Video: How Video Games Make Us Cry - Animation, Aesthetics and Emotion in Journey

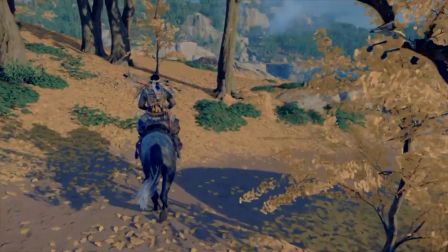4:07 What we often take for granted as players is how visual consistency in animation is integral to making the world feel alive, real and believable. I think this can explain why games that are abstract, minimalistic, experimental or hyper-realistic feel just as believable as photorealistic titles, while the blockbusters and AAAs are practically tripping over themselves to impress us with their top-notch rendering and high-fidelity graphics. You get gems like Celeste and Cuphead and Undertale that connect with us, make us feel like we're part of their worlds no matter how unrealistic they might seem. They're freaking just as beautiful as a lens flare.
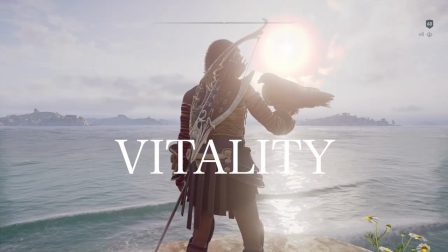4:44 Yeah, I'm looking at you, Assassin's Creed Valhalla. Yes! I like using the word vitality to explain how a game's environment can make us feel totally immersed.
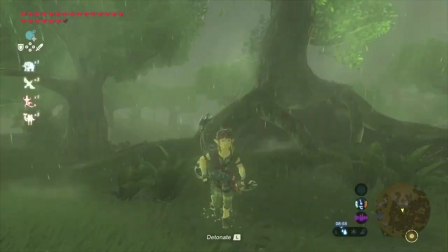4:51 This isn't just regarding the literal biological life or existence of NPCs, but the extent to which we can interact with and mess with them.
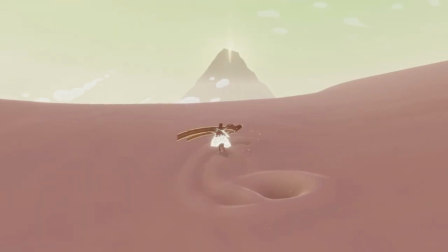4:59 A world full of vitality is a reciprocal world, one that responds to our actions, reacts to our decisions, and becomes generally affected by our presence.
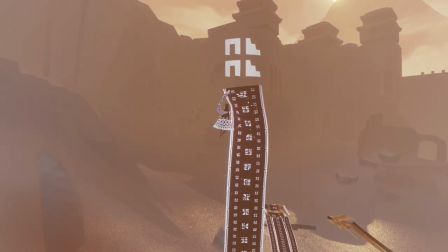5:07 The more reactive it is to us, the more alive the world feels.
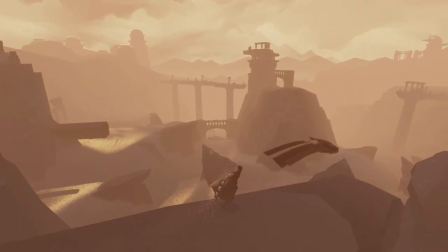5:11 And the more an animated space connects with our movement, our interactions, the more emotional the experience can become. Okay, so that was a big info dump. But hopefully by now you get an idea of how important animation and visuals are in establishing player agency within a virtual world. So this is where the notion of art is going to pop up again. And the reason I'm bringing it into the discussion is because of a little artistic principle known as aesthetics.
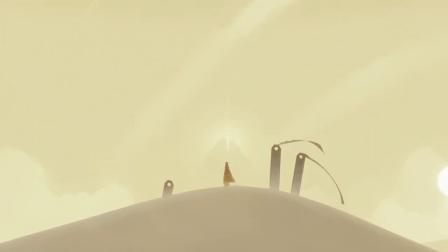5:34 I want to take you to the opening of the game. Camera pans, title drops, our cat is the subject, and the summit?
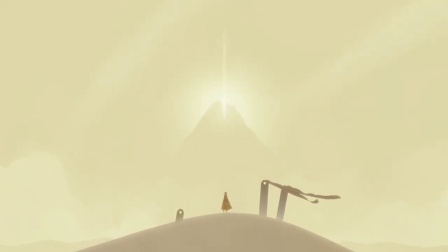5:40 Well, the summit is the goal. Think about this shot like that of a photo, and you might notice it establishes a hint of linear perspective.
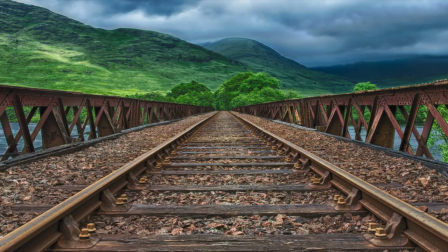5:47 Linear perspective is a technique in art and photography that follows two orthogonal lines which meet at a vanishing point.
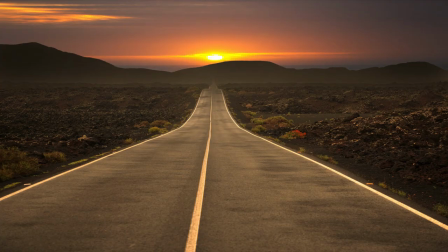5:53 Its purpose is generally to establish depth, to build a tension between what is immediate and what is distant, between where we are and where we are heading. Now bring out the academic papers because things are about to get juicy. This article is a gem because it dives into the importance of player agency within interactive worlds. Actually, it's just a spare piece of paper because I don't have a printer. Now, I'm going to spare you the nitty gritty of it because it is quite a dense read. But there are some ideas that it brings up that are super fascinating when compared to Journey. especially when we come across the sweet little phrase,
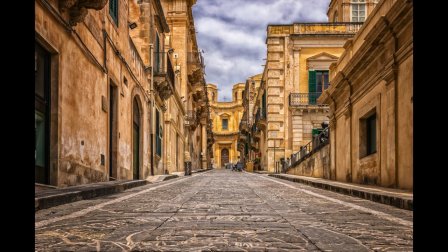6:24 the law of the horizon. The important thing to understand about linear perspective is that its goal is to draw our eye to the vanishing point.
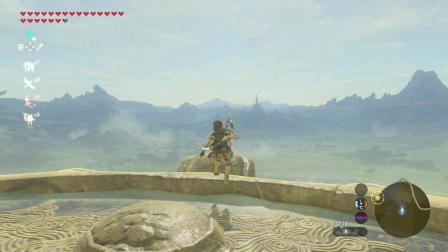6:32 In the case of exploration-based 3D open world games, that vanishing point is the horizon.
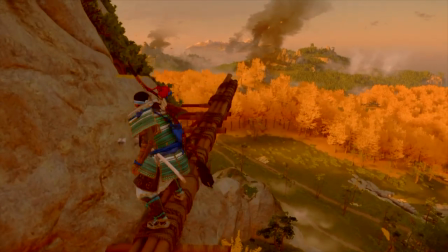6:37 In every game that involves player movement,
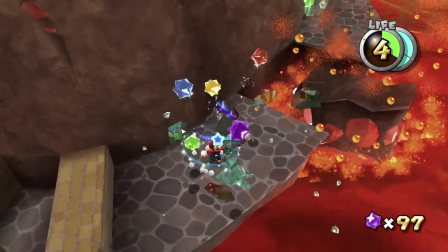6:40 there are subtle ways game developers design virtual environments to ensure we progress from point A to point B. In more linear style games, that movement is narrative progression.
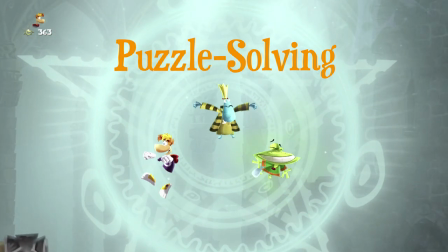6:49 In puzzle platformers, it's solving a puzzle that leads us to the next area, and in 3D open-worlders, it's the desire to explore that drives us.
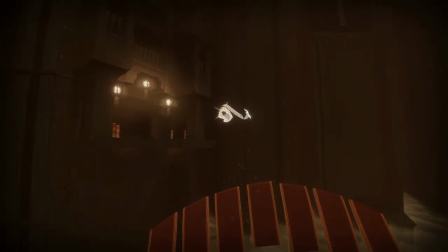6:56 But in Journey, a game with no combat, no interactive buttons, no map,
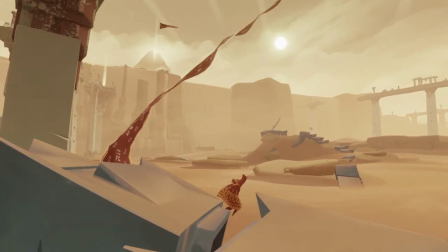7:01 an ambiguous story, and very few, if not simplified, puzzles, the entire agency of the player is resorted to movement.
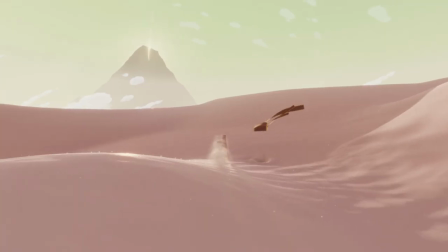7:08 And the one single guide anchoring our navigation within the space is the summit.
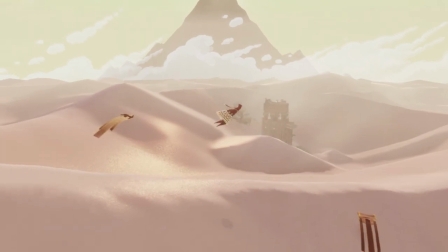7:13 The animation, the framing of the game's environment, all of it is pointing to the vanishing point, the horizon, the summit.
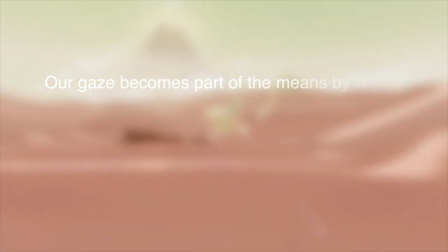7:20 In the famous words of this aforementioned article, our gaze becomes part of the means by which we experience the world as alive and recognize ourselves in it.
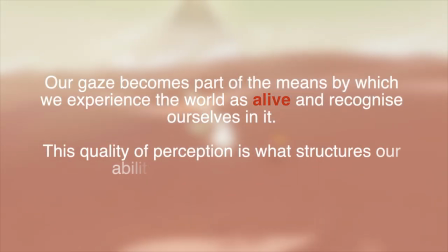7:28 This quality of perception is what structures our ability to relate to the world.
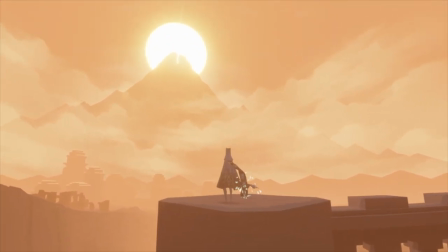7:32 In Journey, our constant perception of the summit is what guides our direction, harbored by a strong sense of linear perspective.
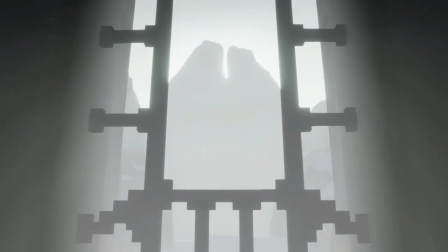7:39 It isn't just a gorgeous background feature, it's a narrative frame measuring our sense of progression.
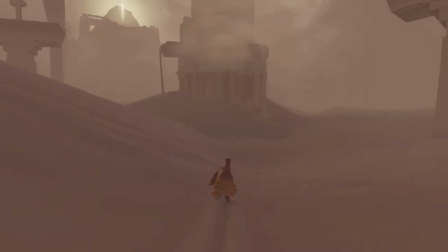7:44 The summit is omnipresent, visible from almost every chapter in the game, providing us with constant reference for our movement and framing our journey as leading to an ultimate destination.
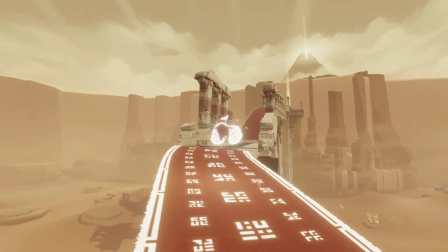7:53 And if you want to get really complex, consider even more critically how journey draws your eye both towards the horizon as we anticipate our eventual destination,
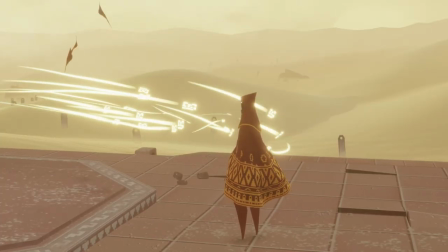8:00 while continuously returning to our current surroundings as we navigate them.
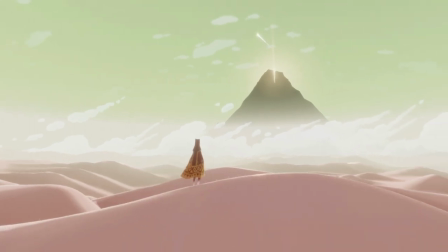8:04 A tension is created between these two spaces, a gap between where we are now and where we are heading.
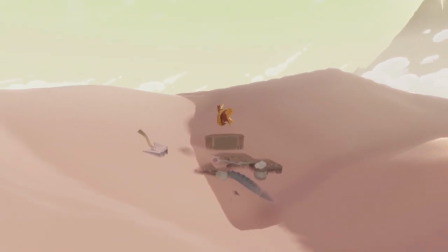8:10 Think about how this tension accentuates a visceral sense of place and location within the world of journey,
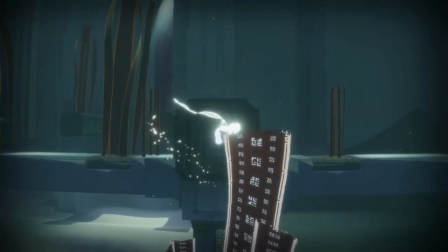8:16 and suddenly it becomes more than just eye candy, but a landscape of motion.
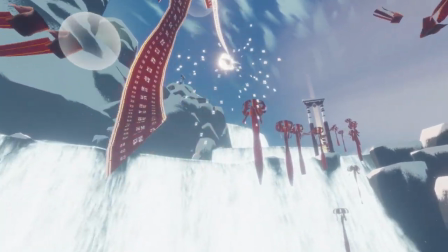8:20 With all this in mind, it's no wonder why eventually reaching the summit is so damn cathartic, because this tension finally comes to a close.
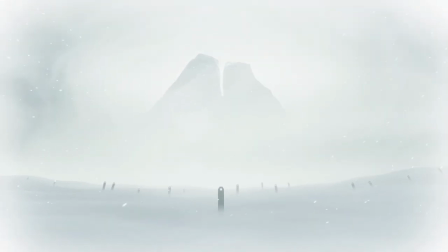8:27 Through its anchoring presence, we're instinctively guided through Journey's beautiful world, traversing it organically without glaring indicators or interruptions.
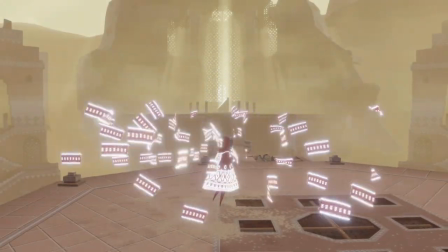8:35 The immersion is constant, natural, making us feel drawn to the environment with a subtlety few games have achieved.
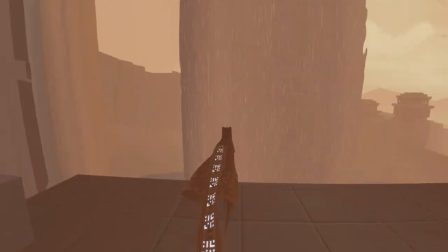8:41 It's this that makes it clear that the summit looming ahead is more than just the art designers flexing their landscape-rendering muscles.
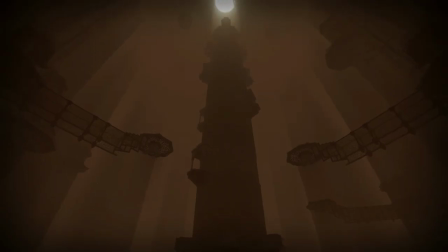8:48 It's a deliberate establishment of scope, direction, and space that makes our journey that much more poignant. Are you still with me? I hope so, because my dumb-dumb brain struggles to comprehend the incredible subtlety of Journey's dynamic visual framing. But would you believe that we have barely scraped the surface? Yes, there's more.
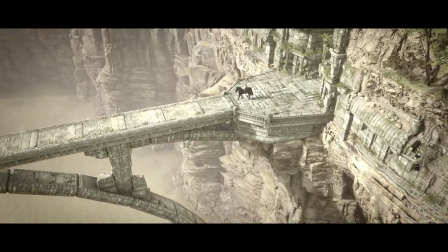9:07 If 3D exploration-based, ambiguously heartfelt titles are your cup of tea, then chances are you've heard of or played Shadow of the Colossus.
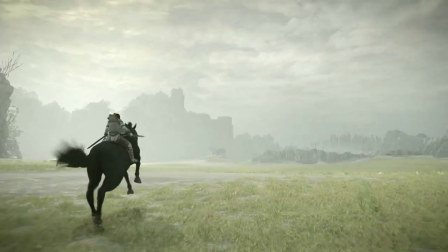9:15 The law of the Horizon technique is rife within this game. Just look at this business.
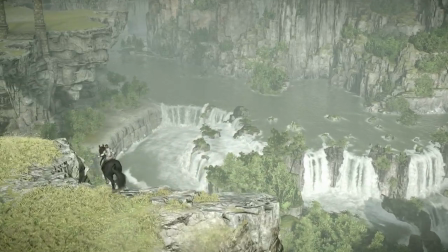9:19 It's a marvel the PS2 system memory could actually handle this level of juice when it was originally released in late 2005.
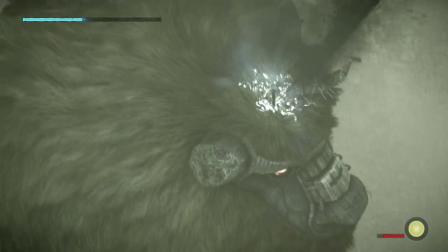9:25 Now, apart from ruthlessly slaughtering docile colossi who literally did nothing to deserve their violent ends,
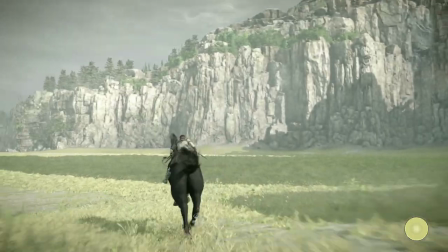9:31 a big chunk of this game is spent traversing the Forbidden Lands atop your faithful horse, Agro.
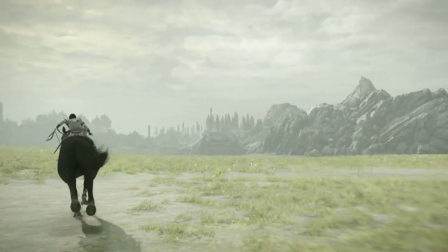9:36 Wandering the vast landscapes, it doesn't take you long to feel an incredible, overwhelming sense of complete and utter loneliness.
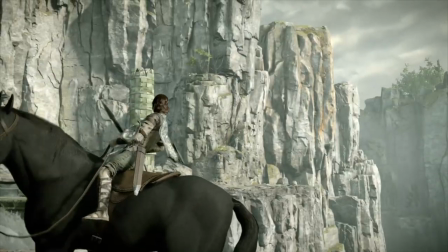9:43 I mean, compared with the mountain rangers, the crags, and yeah, the gigantic colossi themselves, you're an ant.
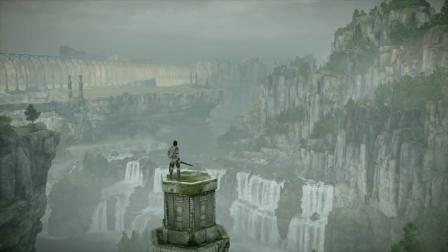9:50 The world is so vast in scale, but the expanse is empty, desolate, lonely.
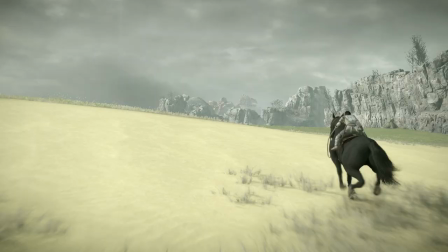9:55 It shouldn't surprise you that this was a totally deliberate creative decision of the devs, Team Ico.
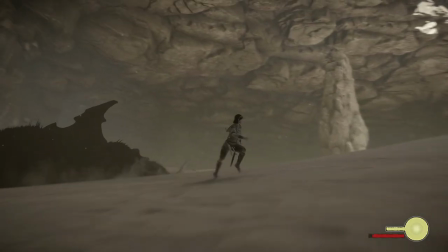10:00 The huge space is purposefully designed to make the player feel small and overwhelmed.
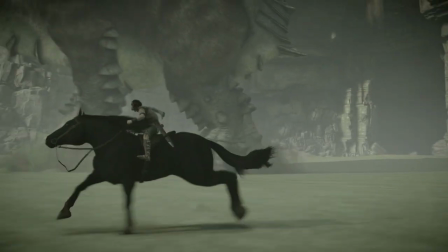10:04 This visual spectacle is more than just that, it connects us to the enormity of the space.
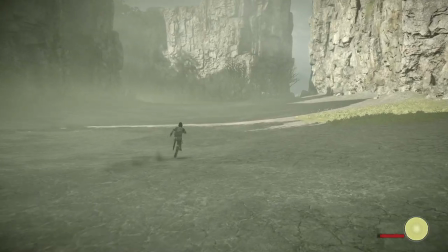10:09 In other words, there is little detail, but a powerful sense of scale. It goes without saying that a similar feeling is achieved with Journey.
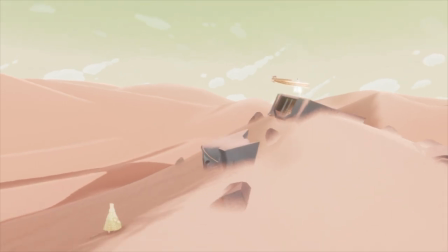10:17 The seemingly endless sand dunes, the overwhelming liberty to explore them, even get lost in them.
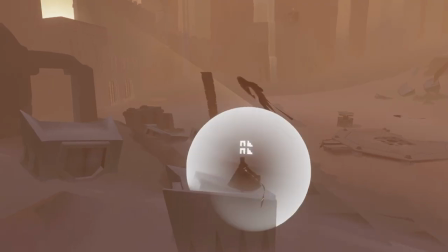10:21 I've literally gotten lost in them. Just adds to this feeling of emotion.
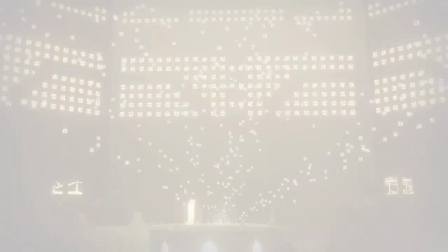10:25 It's somber, peaceful, but perturbing as you uncover the tragic and desolate origins of the story,
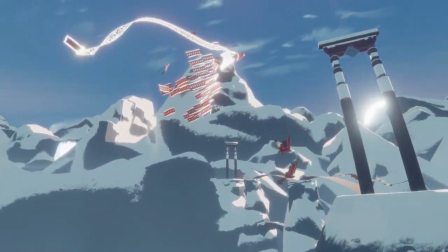10:31 gliding through the vast caverns of the underground, soaring through the endless skies of the final transcendence, Think about how the expansiveness really makes you feel.
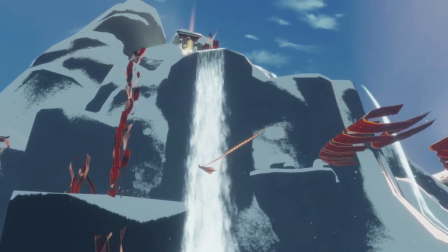10:40 Solemn, awed, peaceful, frightened, liberated. It takes a pretty special game for its landscape alone to have such an effect on us. Genova Chen, the brilliant game designer of Journey, said that he really wanted to expand on the sense of liberation and freedom that games can bestow on us.
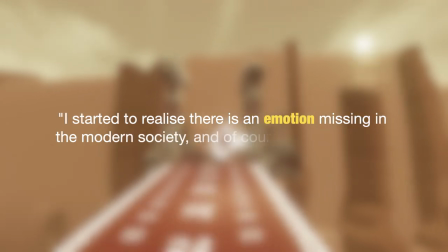10:56 I started to realise there is an emotion missing in the modern society, and of course missing in the online console games.
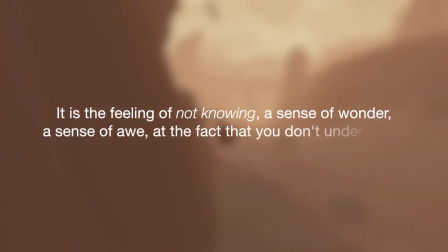11:03 It is the feeling of not knowing, a sense of wonder, a sense of awe, at the fact that you don't understand, at the fact that you are so small and you are not empowered.
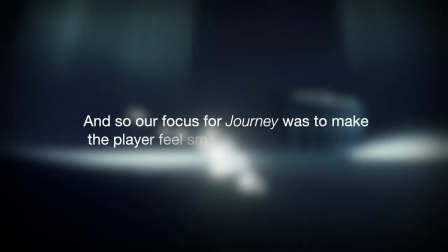11:12 And so our focus for Journey was to make the player feel small and to feel wonder.
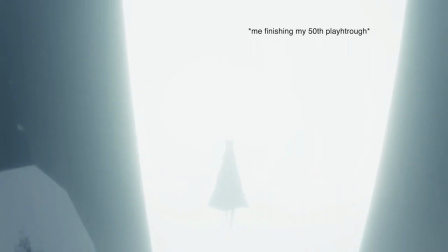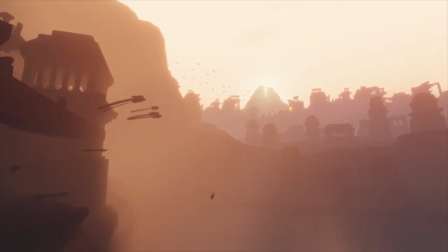11:23 Like in Shadow of the Colossus, the minimalism and scale of the world in Journey in relation to the player allows for a greater sense of depth and emotional catharsis.
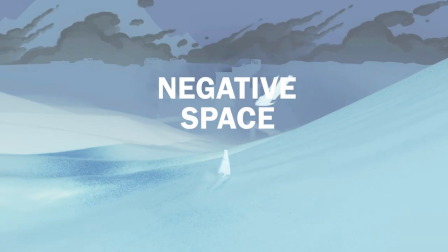11:32 Both of these games utilise negative space, otherwise known as the space between places of focus, the uninhabited, empty space,
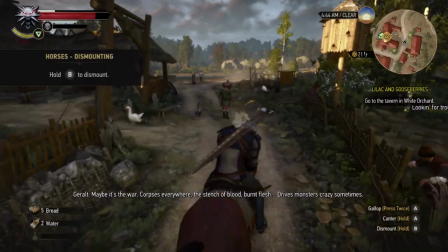11:40 to convey tone and emotion in ways the highly dense and populated worlds of The Witcher 3 and Assassin's Creed don't permit.
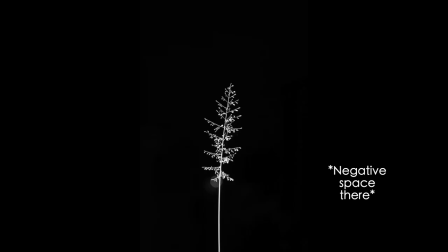11:47 In photography especially, negative space is used to draw attention to certain focal points.
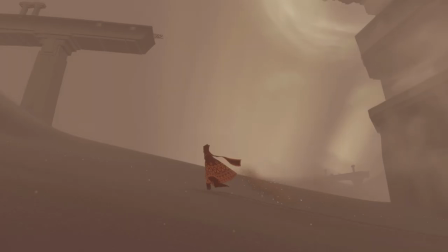11:52 In video games, negative space serves a similar function because it emphasizes a sense of scope within a virtual world, especially when its features are minimal.
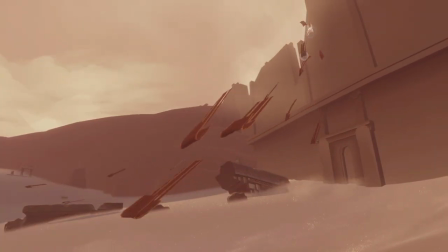12:00 The world itself, in its vastness and emptiness, becomes the agent for emotion. To wrap up, I knew I loved Journey before making this video, and that's, you know, the reason I wanted to make a video on it so badly. But actually doing all this research into it and learning the visual aesthetics, the importance of scope and landscapes has just made me appreciate this game so much more than I already did.